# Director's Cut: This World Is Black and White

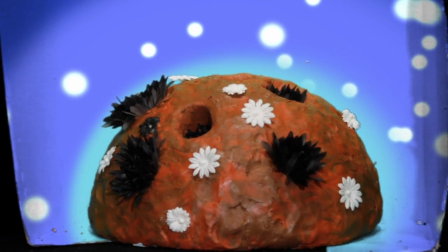0:09 In the early days, the atmosphere of Daisy World is cooler.
When I decided I was going to make a video about Daisy World, which is this kind of conceptual planet,
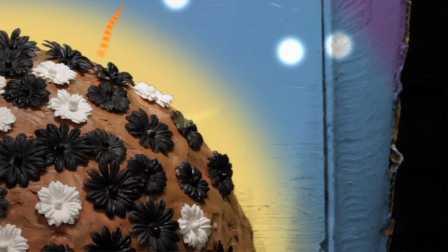0:17 it's really a model that tells us something about environmental systems and feedback loops and how they impact life,
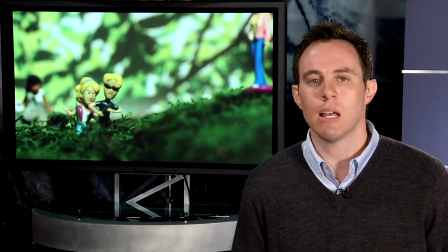0:24 I knew I wanted to do something just a little bit fun, a little bit different in getting those concepts across.
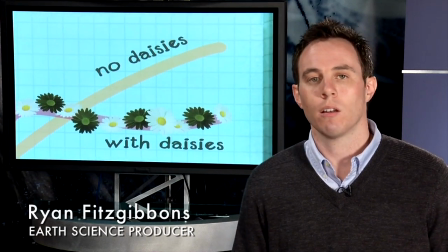0:30 So I thought, well, Daisy World is a model, why don't I use models to get those ideas across?
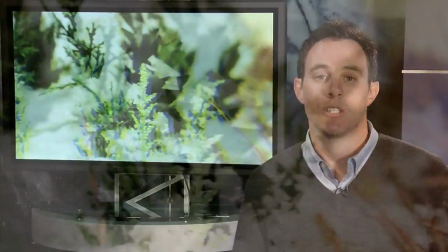0:36 So I decided to use dioramas, which is a great way to illustrate an idea,
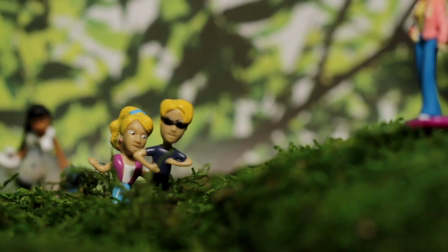0:42 an event, in kind of a simple way that you can make with, things from an arts and crafts store.
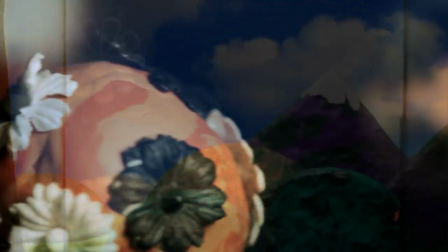0:48 And I thought, this is a fun way, I can get these concepts across, and this is what led me into a lot of planning.
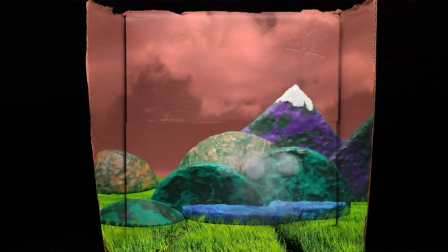0:56 Let's say increasing temperature.
A big part of video production is the planning process,
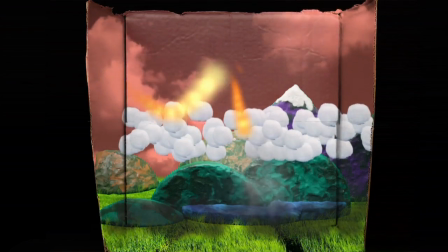1:01 and you want to plan it as much as you can and try to figure out, if you're the viewer watching this for the first time,
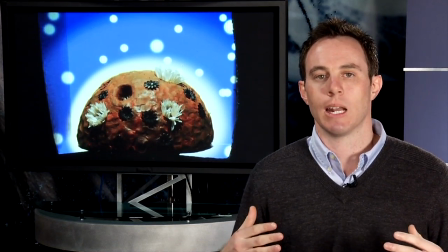1:08 what would you see? And then you can kind of work backwards and plan out how you're going to get each shot and the scene or the idea.
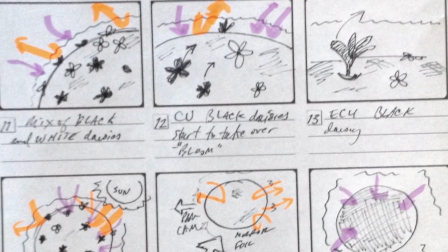1:16 When I was approaching the planning for this video, I used something called a storyboard.
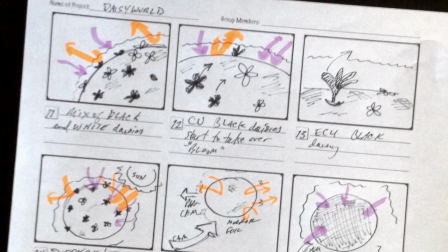1:22 You don't have to be a great artist to do a storyboard, you just have to be good enough where you can sketch out all the steps you need to take in order to
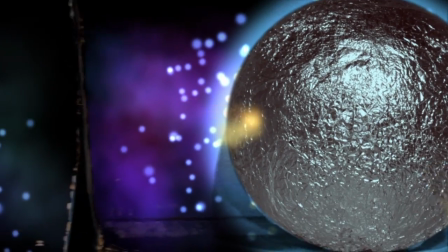1:30 get all the camera angles and camera moves and shots that you need to get,
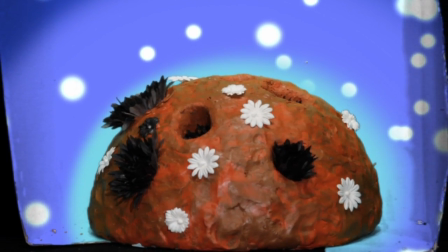1:35 so that when it comes time to edit, you have everything you need to work with.
When we look at snow and ice at the poles, which have a high albedo.
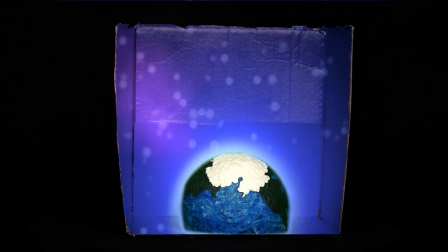1:44 One of the sections in the video where planning really did pay off was the section about sea ice melting and the decreased albedo.
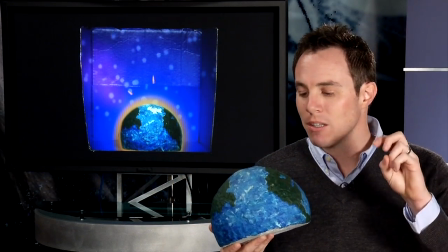1:52 And I know I wanted to show sea ice kind of melting on this clay and styrofoam earth,
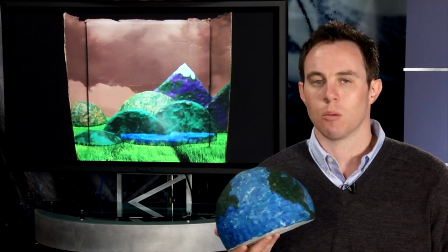2:01 but I had to figure out, how am I going to make something look like it's melting when it's all clay and it doesn't really move?
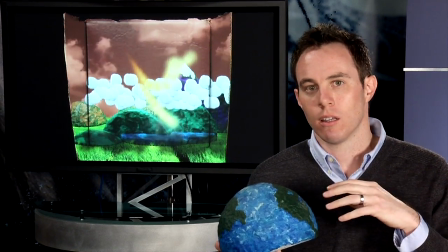2:08 So we planned to have it start with a little bit of sea ice, and it was just white clay,
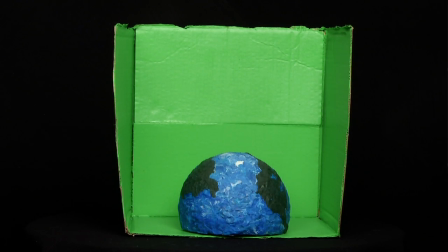2:16 and then we would have a couple of shots, and then we'd keep adding a little bit more and more because it was a lot easier to add the white onto the globe as opposed
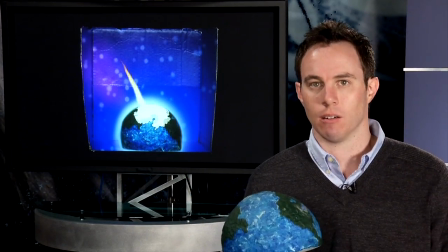2:26 to take it off and have things look kind of messier than it is.
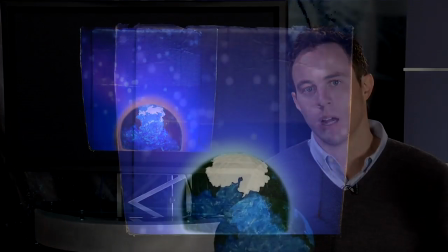2:31 So that really paid off because when I reversed it in editing, it looked pretty good.
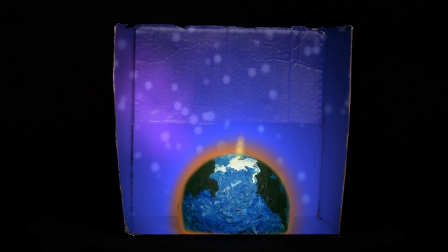2:36 More energy is absorbed by the water, and this continues to melt the snow and ice.
Obviously, not everything in the video is made of clay and styrofoam.
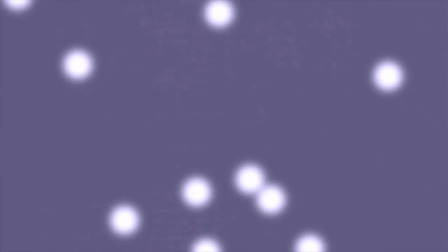2:44 Because the dioramas themselves weren't moving, I quickly found that I needed to add some sort of element to make them a little
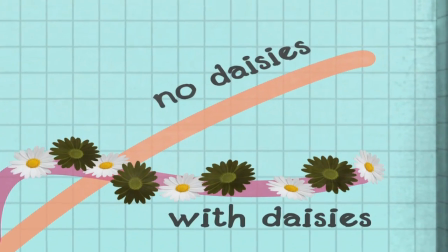2:51 more dynamic and to help illustrate some of the points in the Daisy World model that just weren't coming through with only the dioramas.
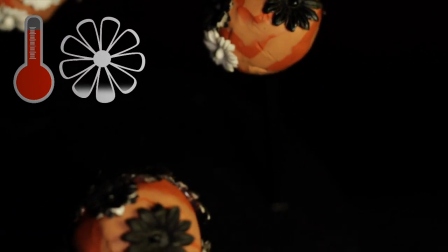2:58 So I used programs like Motion and After Effects, which allow me to manipulate graphics and superimpose them onto the video footage.
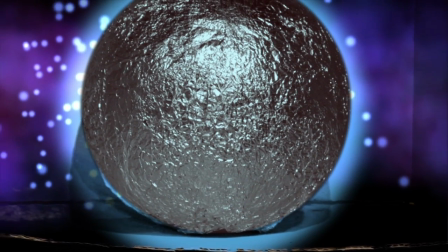3:07 During this time is where I added details like the solar rays,
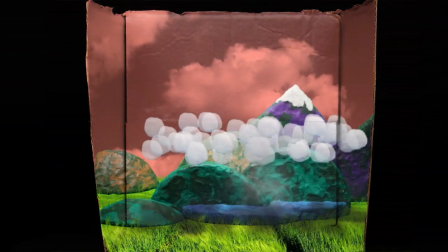3:11 the evaporation process, and the planet's atmospheres.
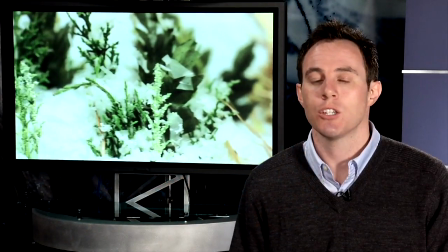3:17 When you're going out to make your own video, just remember that you're going to want to plan things out,
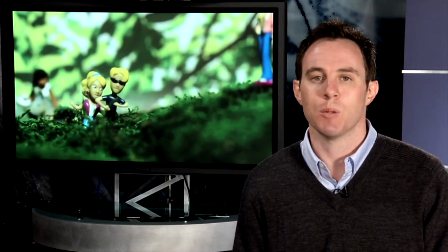3:22 you're going to want to test things, you're going to want to be adaptable and try to think of creative solutions,
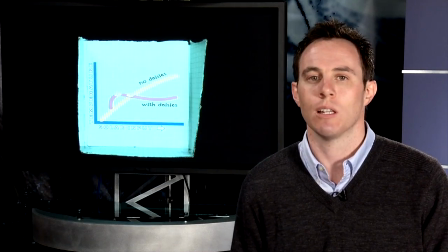3:27 and most importantly, I think you're going to want to listen to the people that you're working with,
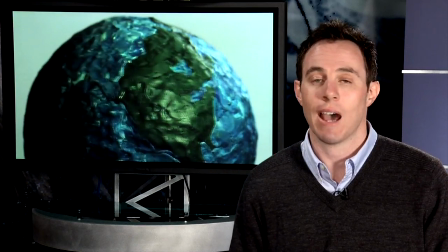3:31 because a lot of times they're going to have ideas of how to fix something, how to get something across that you're just not thinking of,
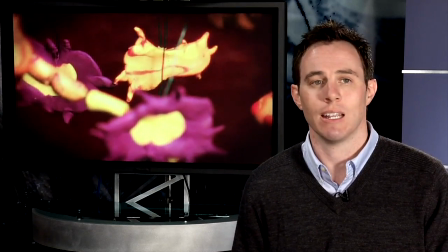3:37 and it's going to make the whole experience a lot more fun, and it's going to make editing and the final product a lot better.